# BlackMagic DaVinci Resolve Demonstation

So what I'm going to focus on is the tricks and techniques that you can use to make your production have the beauty of a Hollywood feature film.
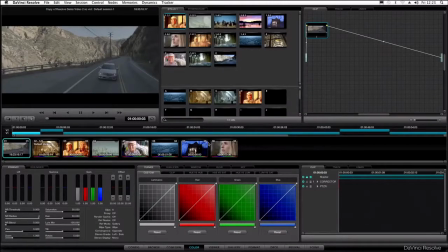(0:07)
To get started, let's check out the main color correction interface on DaVinci Resolve and see what's in there.
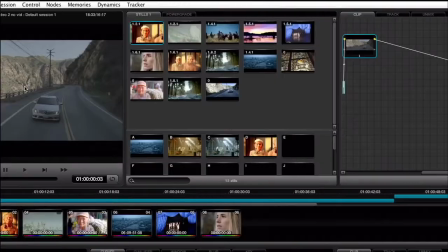(0:12)
On the left is your viewer, where you can see the shot you're grading. In the middle, you'll see the gallery, and that's where you can store stills of your grades for reference.
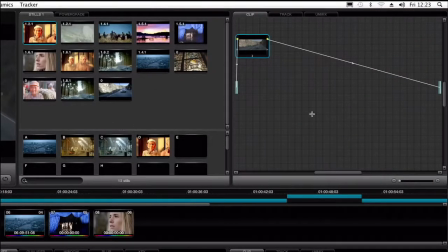(0:20)
On the right is the node graph. This looks a little scary, but it's infinitely powerful because you can connect your processing any way you like.
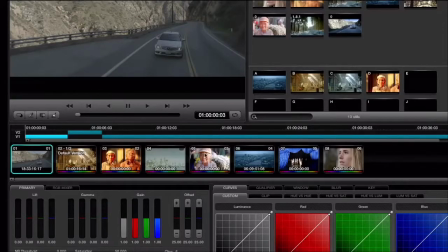(0:28)
In the middle, you can see the project timeline, with all the tracks in your timeline and thumbnails for each clip so you can select your shots quickly.
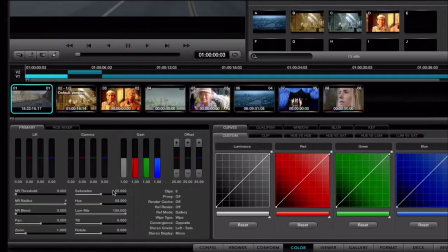(0:35)
Now, on the left is a primary control, which includes your basic lift, gamma, gain controls, and more.
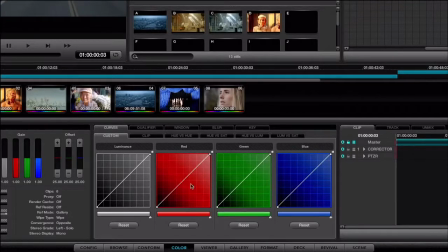(0:41)
In the middle, you have all your creative grading controls for all types of secondaries, curves, windows, blurs, and more.
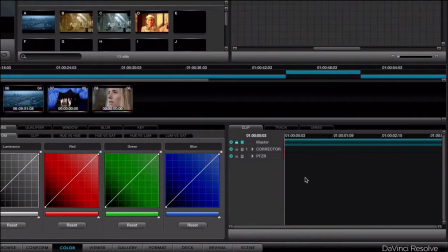(0:48)
Lastly, on the right is a clip timeline, where you can see dynamics, which are transitions for the current clip. All this may look a little confusing at the start, but it's quick to learn, and once you get used to it, it's so simple and fast. The reason why DaVinci Resolve is the standard in high-end post-production is it has the speed to keep up with your creativity and your clients.
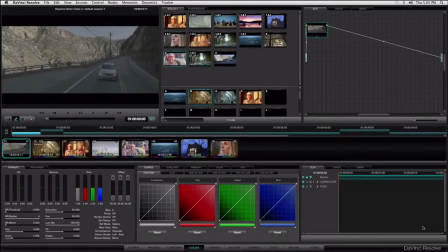(1:06)
Now, let's show you some examples of what all this power can achieve.
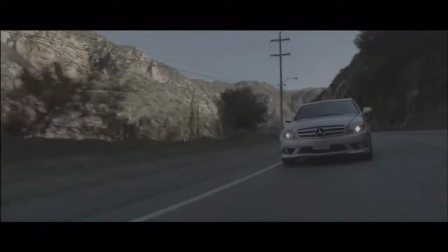(1:10)
Here's some 4K red material that's very flat, so I'm going to use primaries, secondaries, and power windows to make it look like a car commercial.
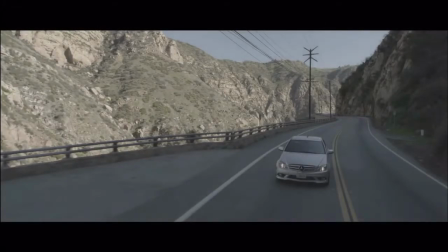(1:18)
So first, let's adjust the lift, gamma, and gain to get the primary color correction.
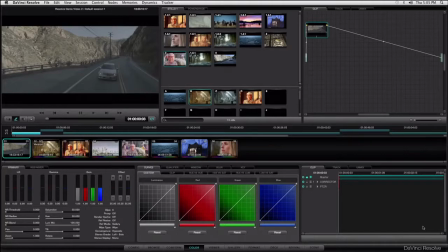(1:23)
If you're an editor, then this is the three-way color correction you'd be familiar with.
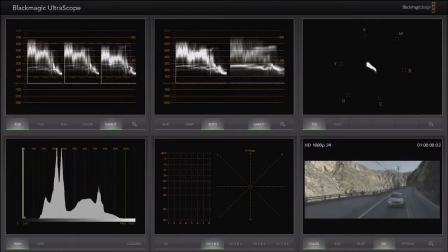(1:27)
I'm using BlackMagic Ultrascope here to monitor video levels while I adjust the RGB balance.
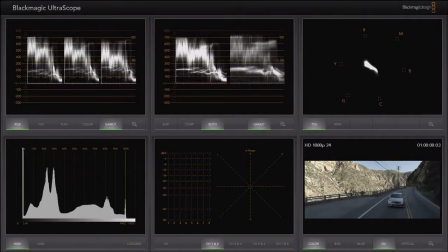(1:32)
So as I adjust the gain, you will see the waveform RGB parade and how the blacks, mids, and whites balance out. I'm reducing the redness and adding a little more blue. There, that looks nice now.
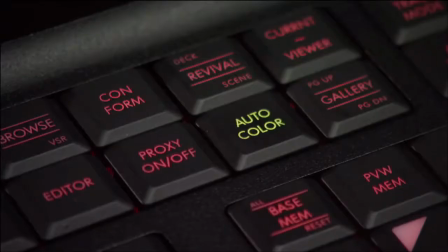(1:43)
Now let's go back to the original and do it the fastest way, and that's to use the auto color tool.
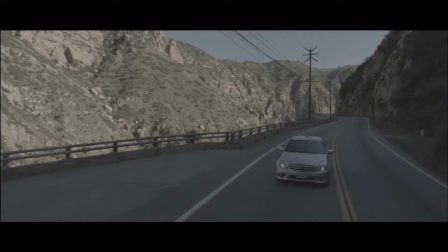(1:49)
Here's my shot, and I press the auto color button on the panel, and bam, the shot is automatically balanced. This auto color feature is very intelligent when analyzing shots. It can save about 5 seconds per shot, and this really adds up in a session. Now, this is a car commercial, so let's make the car look amazing.
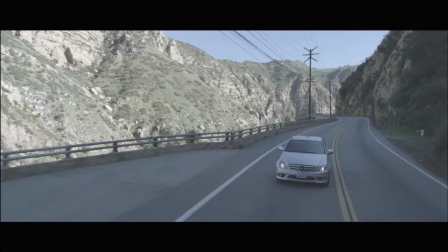(2:07)
At the moment, it doesn't stand out as it's blending into the background. To do this, we will add a node.
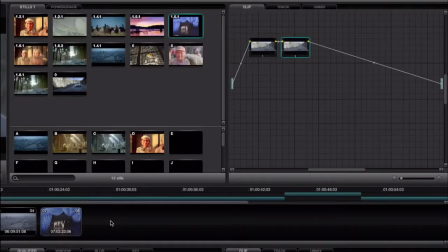(2:14)
Each node is a full color corrector, and you can add a node for each correction you add to the shot. Now,
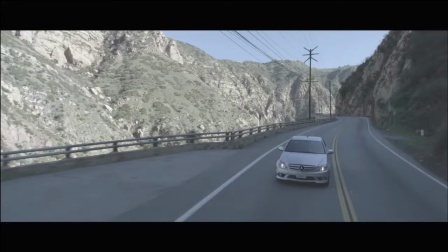(2:20)
we are going to use a secondary in this new node to isolate the color in the sky. And I can use the cursor to just pick the color.
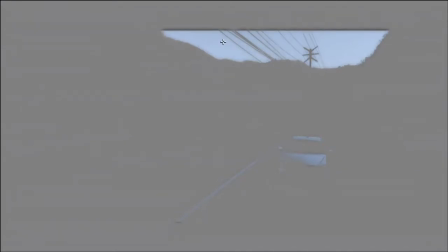(2:27)
We'll turn on the highlight to show us what's selected. We can trim our settings and add a little bit of softness to soften the edges. You can see there are parts of the shot isolated we don't want, so we can add a window to restrict isolation to the sky only.
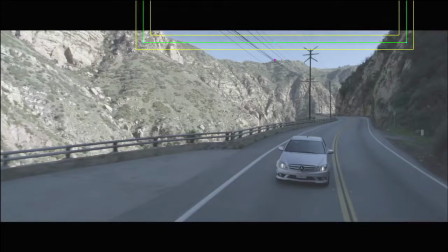(2:41)
The first step is, we want to back off the sky, so we're going to put a window with a gradient to draw the viewer's eye down to the car.
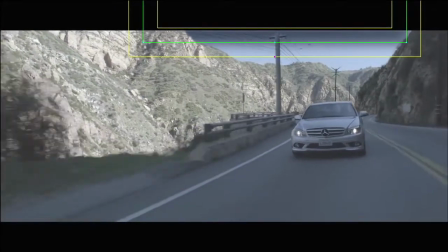(2:50)
Now, when we play the shot, you can see the sky is moving out of the window. That's easy to fix because Resolve has the world's best tracker.
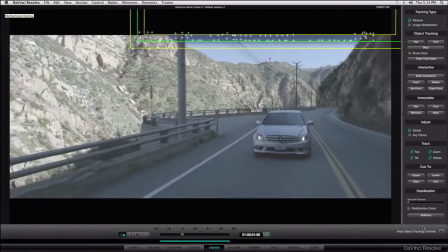(2:57)
All we need to do is go into the tracker window and select track. Now you can see Resolve adds tracking points to generate the keyframes.
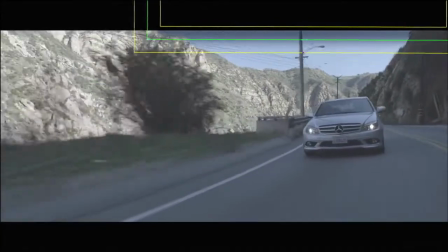(3:05)
Now, when I play my shot, the window is perfectly locked to the sky. I can still make fine adjustments too.
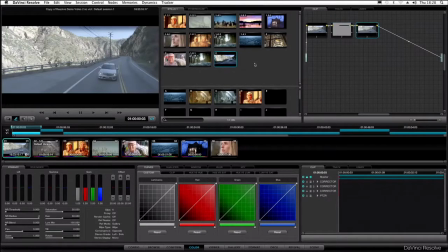(3:12)
Next, I want to make the shot look more dramatic, so I'm going to add another node and really push the contrast and lower the saturation.
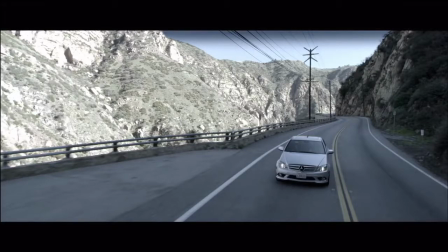(3:20)
Now we can focus on bringing the car to life. So let's add another corrector with a window so we can lift the gain and make it look sexy. So next, let's add some softness to everything outside the window so we can really bring the focus onto the car.
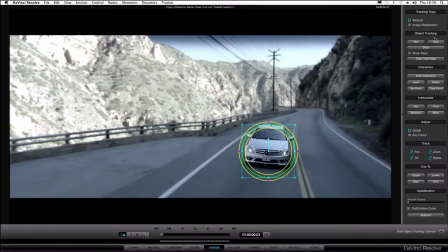(3:33)
The car moves, so I'll use another tracker to keep the window on the car. You have unlimited trackers, so you can just keep adding them.
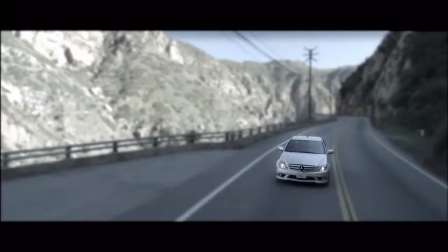(3:41)
I don't really like the mountains, and I need to bring back some detail and color.
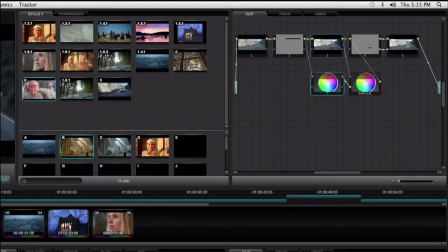(3:46)
To do this, I can use something called a parallel node corrector linked back to the original balancing grade.
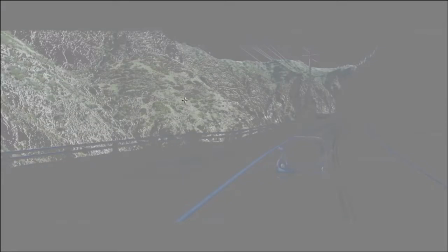(3:52)
This is unique to Resolve, and I can now easily add detail and color back into the mountains to make the shot look better.
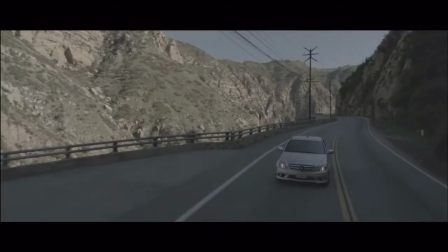(4:00)
Now, let's compare the original shot to the graded shot, and you can see how much more emotion is in the shot now. That's what grading is all about.